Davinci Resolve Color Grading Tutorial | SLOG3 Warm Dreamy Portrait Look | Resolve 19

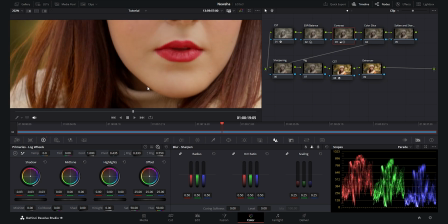260s
As you see here, if I show you the before and after, you can add contrast to the blacks, but you do not add contrast to the lower midtones and shadows.
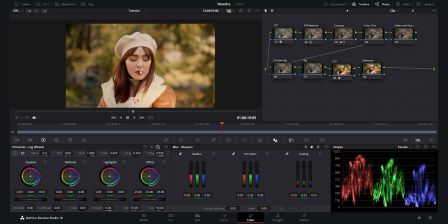269s
You only add them to the blacks of the video, which is really nice. I always use this option.
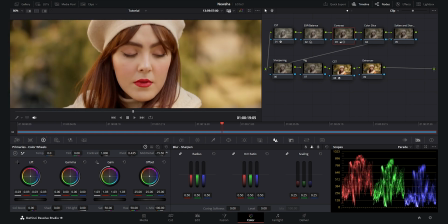274s
And for the midtone details, I want to decrease the midtone details so we have much more softer skins, and I always use this option for my portrait videos, and I really like it.
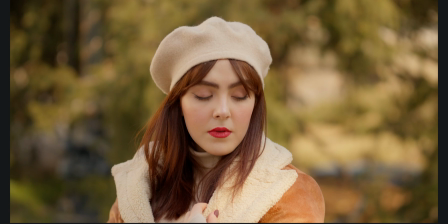285s
If I show you the before and after, you see how much progress we made till here. And now we go to the color slice node.
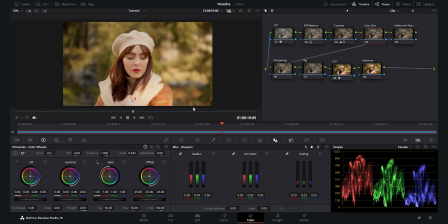292s
For the color slice node, I want to play with my yellows here in the color slice section. I want to decrease the luminosity of yellows. As you see, when I decrease it, you see how much pop the subject gets compared to the background,
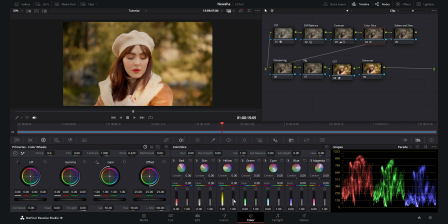307s
and it pops out from the background, which is really nice. And then I want to decrease the saturation of these yellows, so we have much more separation in both terms of contrast and saturation, which is really nice. As you see here, such a beautiful option we have in the latest version of DaVinci Resolve.
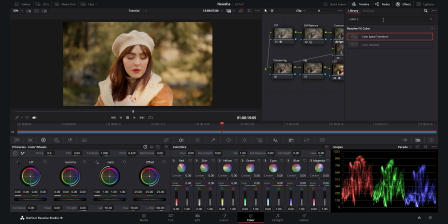326s
Now I go to my next node, which is soften and sharpen, and I search for the soften and sharpen effect. And here I want to remove a little bit of texture from the skin and the subject, because I want to make this portrait video so much dreamy and surreal.
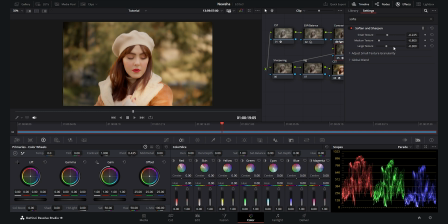344s
That is why I'm doing this, and I want to remove some of the texture from the skin. So this is why I'm doing this. I want to play with the texture.
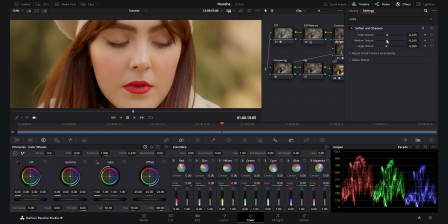354s
As you see here, if I show you the before and after, you just need to play with these sliders to achieve your desired results depending on your footage. And again, I say that it's really important to select these numbers depending on your footage and the quality of your footage.
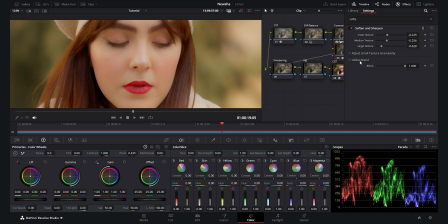369s
You cannot select the same numbers as I'm doing here for your footage. You should achieve what you want depending on your footage. And at last, you can use the global blend option to set the opacity for your changes. And I want to set it around 70%, which is I think good for this portrait.
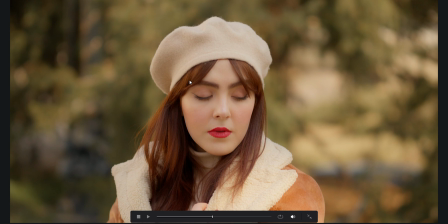389s
It's added a touch of softness, such a beautiful softness to the portrait, which I really like,
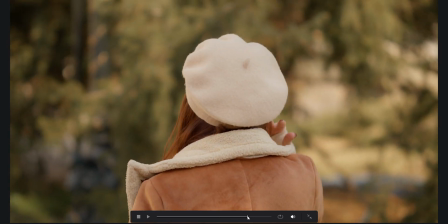395s
because I want this portrait video to be so dreamy and soft, and I really like this effect for this video.
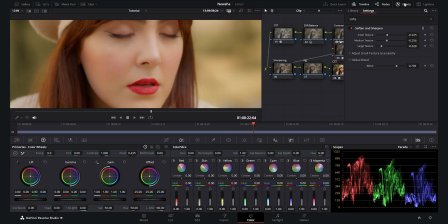403s
Now let's go to the next node, which is the sharpening node.
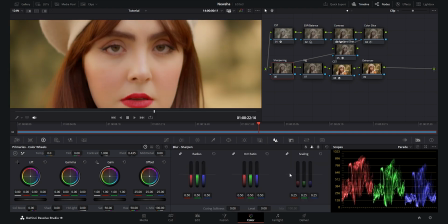407s
For the sharpening node, I want to add touch of sharpness to the eyes, because we lost a little bit of sharpness with the soften node. So here I go to the blur and sharpen, and I add 0.44
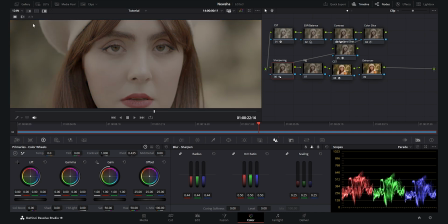421s
sharpness, and I want to decrease the scaling, which you can check with the AMB option here.
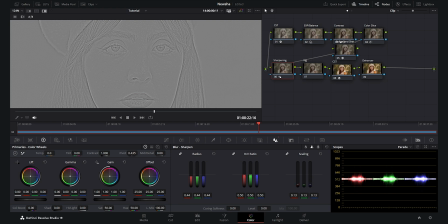427s
I do not want it to be so much all over on the face. I want to emphasize more on the eyes, so I decrease this around 5 or 6. Now we see it is more on the eyes and eyebrows, which is really nice.
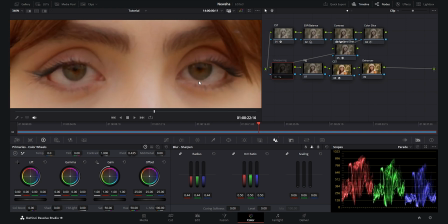441s
You can see how this sharpening effect works on the eyes of the subject, which is really nice. Now for the next node, which is vignette, which I really like it. It's my favorite option in all of my color gradings. I always do the vignette option. I want to reverse it and give it so much softness.
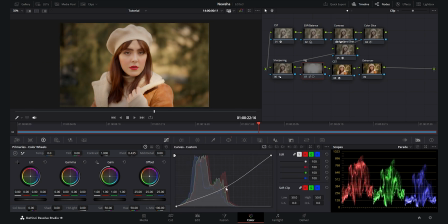458s
And now I go to my curves, and I want to decrease this. As you see, it makes a huge difference. I want to go and move a little bit this upper, so we do not affect the face of the subject.
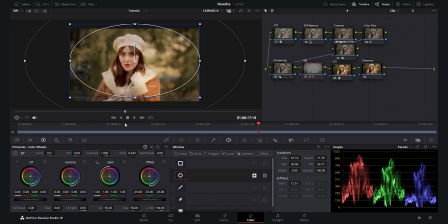470s
Now you see we have a beautiful vignette, and we can check the whole before and after. Till now, you see we made a lot, huge difference with just little touches, which is really nice. Now we get to the last node, which is the dehancer, and my favorite part of this color grading,
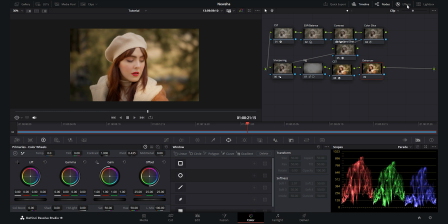489s
because we can achieve that cinematic film look, which is really classic and gives you that filmic vibe with the dehancer plugin. I really like this plugin, and I use it for most of my color gradings. And here I drag and drop the dehancer, and now we want to start with selecting a good film option, and I chose the Fuji Chrome CDU for this specific portrait video, which is really beautiful. I really like that warm red tones which this film gives to this portrait video. And here was my film selection for this portrait video. Now for the film developer option, I want to make it enabled, and I add a touch of contrast boost. Now I want to add a touch of pop to my whites, and I want to make it pop, so I bring down the white point. And as you see, if I show you the before and after, it just adds a little bit of pop to my highlights, which makes the contrast more bright, and I really like it. And for the print option, I always use the tonal contrast, which I really like. It adds a beautiful contrast to my midtones, and I set it always around 2.5-3 depending on my footage. I really like this option, and here was my tonal contrast settings. Now we get to the loveliest part of the Dehancer plugin, which I truly like and love it, because I create so much beautiful color palettes using the color head. I enable this option. Now for the yellow and blue, I want to add more warm to this footage, so I decrease it towards the yellow.
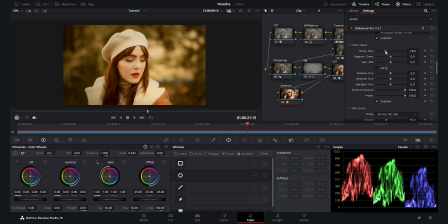583s
I want to go up to around a minus 18. As you see, it adds so much yellow, but we see that we have so much green. Now we want to adjust the magenta and green, so I decrease it towards the magenta, and as you see, now we have removed some of that green. Now we see that our footage is so much red, we want to decrease the red, so again we go towards the cyan, and I go around minus 12. I think it's good. We have now such a good balance between the yellow and red. I want that brownish tone, which is really classic. Now, another important option is the shadow tone, mid-tone tones, and highlight tones, which blends these tonalities together and is really important. I want to increase the shadow tone. As you see, if I increase it, I add the red to my shadows, which I wanted to have red tones in the shadows. And now for the mid-tones, I want to again add so much red and warm colors to my mid-tones by increasing this mid-tone slider. As you see, I add so much warm to the face and the mid-tone areas.
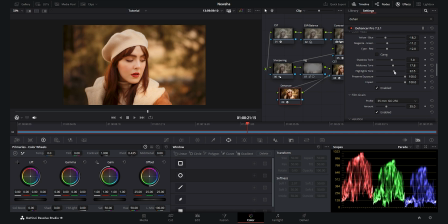651s
And now for the highlight tones, again I want to increase it, so we have that warm tone as you see in the hat.
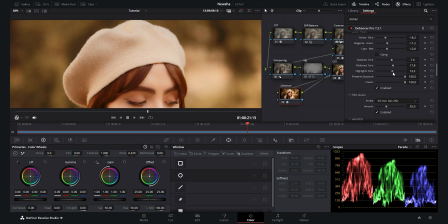658s
If I change it, you see how beautiful it blends those warm tones in the highlights. Now I think it's a beautiful tone across the footage, which is really nice.
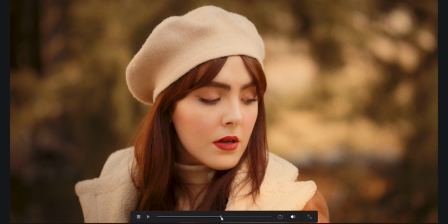668s
You see how much difference this Dehancer plugin makes, and I really like the effect we get with it.
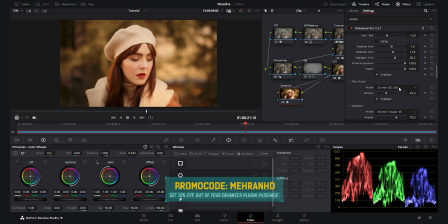674s
This is it for the color head. Now we want to add film grain, and here by default it is set on 35mm ISO 250, but I want to select the 35mm ISO 50. I do not want so much film grain, just a tad bit. And for the bloom, I always enable this and I increase it. You see so much bloom, it makes the portraits really dreamy.
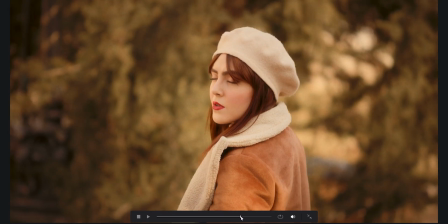697s
I really like this option for my portrait videos, it makes them so dreamy and I love it. Now for the film damage option, I want to enable it and increase it to the maximum number.
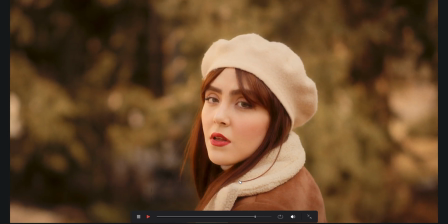707s
As you see, we get so much damage on the film,
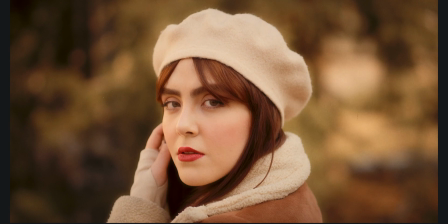711s
and it reminds us as the film stocks of the old times, which is really nice. And here again we have the vignette option, which again you can enable if you like.
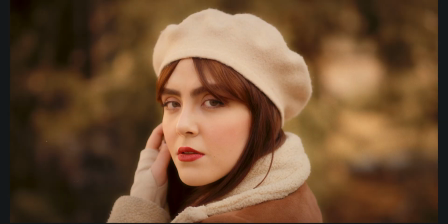723s
I do not want it to be so much big, I just want a little bit, because I used to add a vignette with my own properties in the vignette node. I just add a tad bit here with the Dehancer plugin, not so much. And here it was for the Dehancer node. As you see, it made a huge difference and made the portrait really classic and really moody, and I really like the vibe of it.